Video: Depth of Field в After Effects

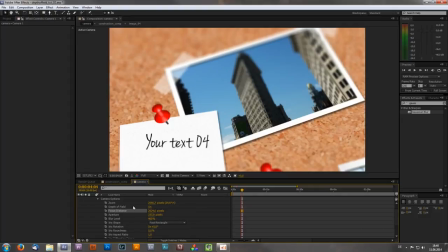[8:14]
And as with the layer mask, you can also use the depth of field to animate your depth of field. So let's say you have a camera movement from this image to this image. So usually your depth of field or your focus point or focus distance will change.
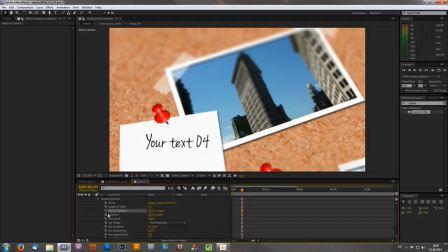[8:32]
So you have to always make sure that you set a keyframe on the exact position you want, so that the sharpness and the blurriness always travels with your camera. Okay, so now, as I said before, I will show you a second example, which is a bit more complex.
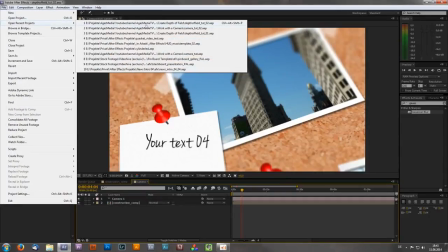[8:47]
So let's choose Open Recent Projects and camera TUT number 1.
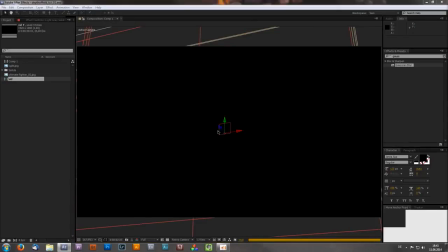[8:54]
Just click on Save in my case. Again, let's wait a couple of seconds. It's a lot of waiting time today, so sorry for that, guys.
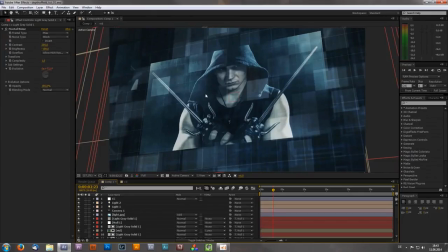[9:03]
And yeah, as you can see, we get this kind of complex computer animation type of project. Actually consists of numerous 3D layers, so let's show you that by selecting, for example, Custom View 1.
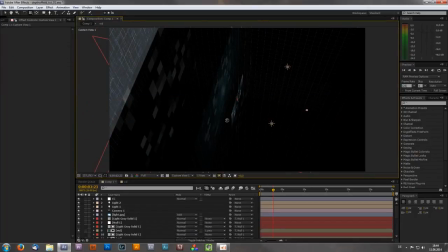[9:19]
Hit C for camera, and if I now pan around, you can see, let's again wait a couple of seconds, okay, that this project consists of a lot of 3D layers, so we get these moving lines in the very back, and then some pixels in different levels in 3D space.
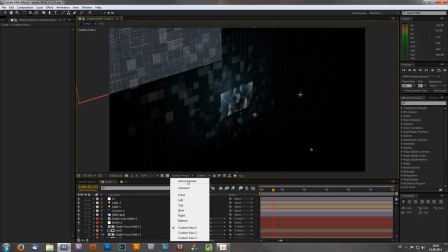[9:37]
So, like I said before, it would be a bit difficult or it would look not as good as the real camera depth of field if you would choose just an adjustment layer with a camera lens blur.
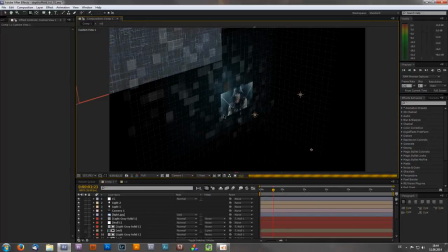[9:50]
So, like I said, for these type of projects, I always recommend to use the real in-camera depth of field.
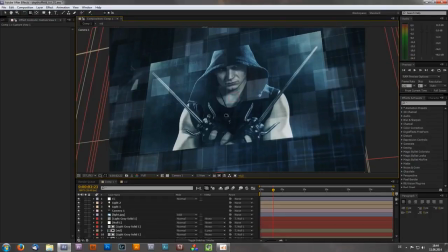[9:57]
So just to show you the before and after, I will now make a short photo. By the way, this is a great way to compare before and after stuff in After Effects. So for example, if you want to know how a project looks with and without an effect, just take this snapshot right here,
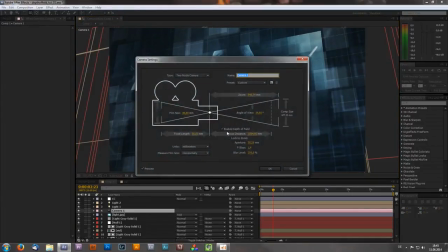[10:16]
then select our camera, let's disable depth of field, click OK.
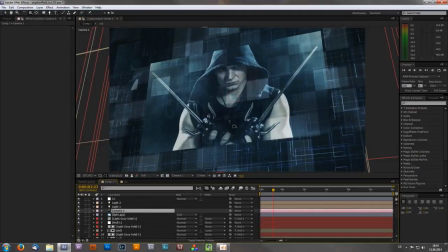[10:21]
Let's wait a couple of seconds again. And yeah, here's the after. So in my opinion, it looks too confusing because of all these geometric shapes. So here's the with depth of field and without.
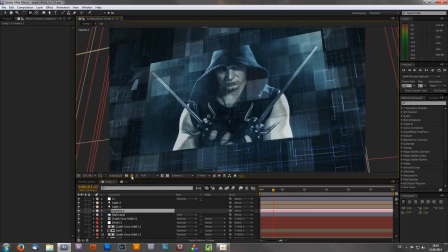[10:34]
Of course, it's all a matter of personal taste, but I definitely think that the version with depth of field right now looks a lot more interesting, and I also think it adds a bit more quality because also in film industry,
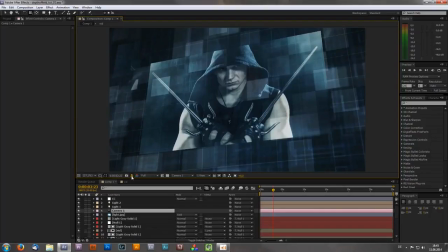[10:49]
depth of field is always what people want because it makes your image look more interesting and also draws the attention of your audience exactly at one point where you want them to look at. Because like I said, all these background animation stuff is confusing and I want my audience to look at the center of this image.
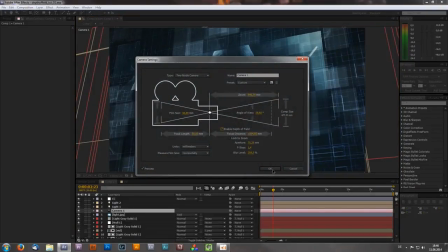[11:09]
Okay, so therefore I would enable my depth of field again to make this image, again look better than before.
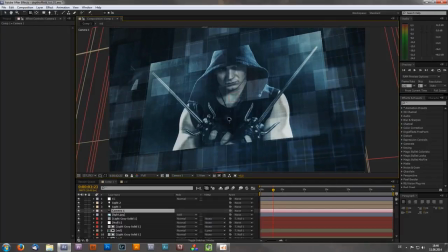[11:18]
Okay, again wait a couple of seconds. Okay, and yeah, that's basically it for the camera depth of field tutorial.
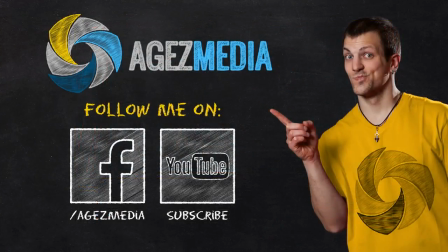[11:27]
Like always, just play around. If you have some projects where you think depth of field will look good, just like I said, try and error and see if it looks good. Like always, if you find this video helpful, please like, share and subscribe.
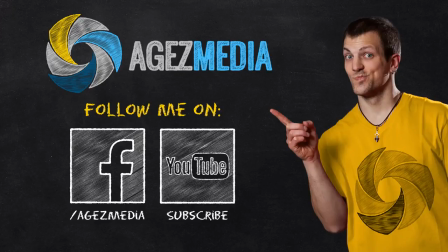[11:41]
And also please check out my Facebook page to see more of my work, also write some messages, and yeah. With that being said, I hope I see you next time, stay creative and yeah, have fun.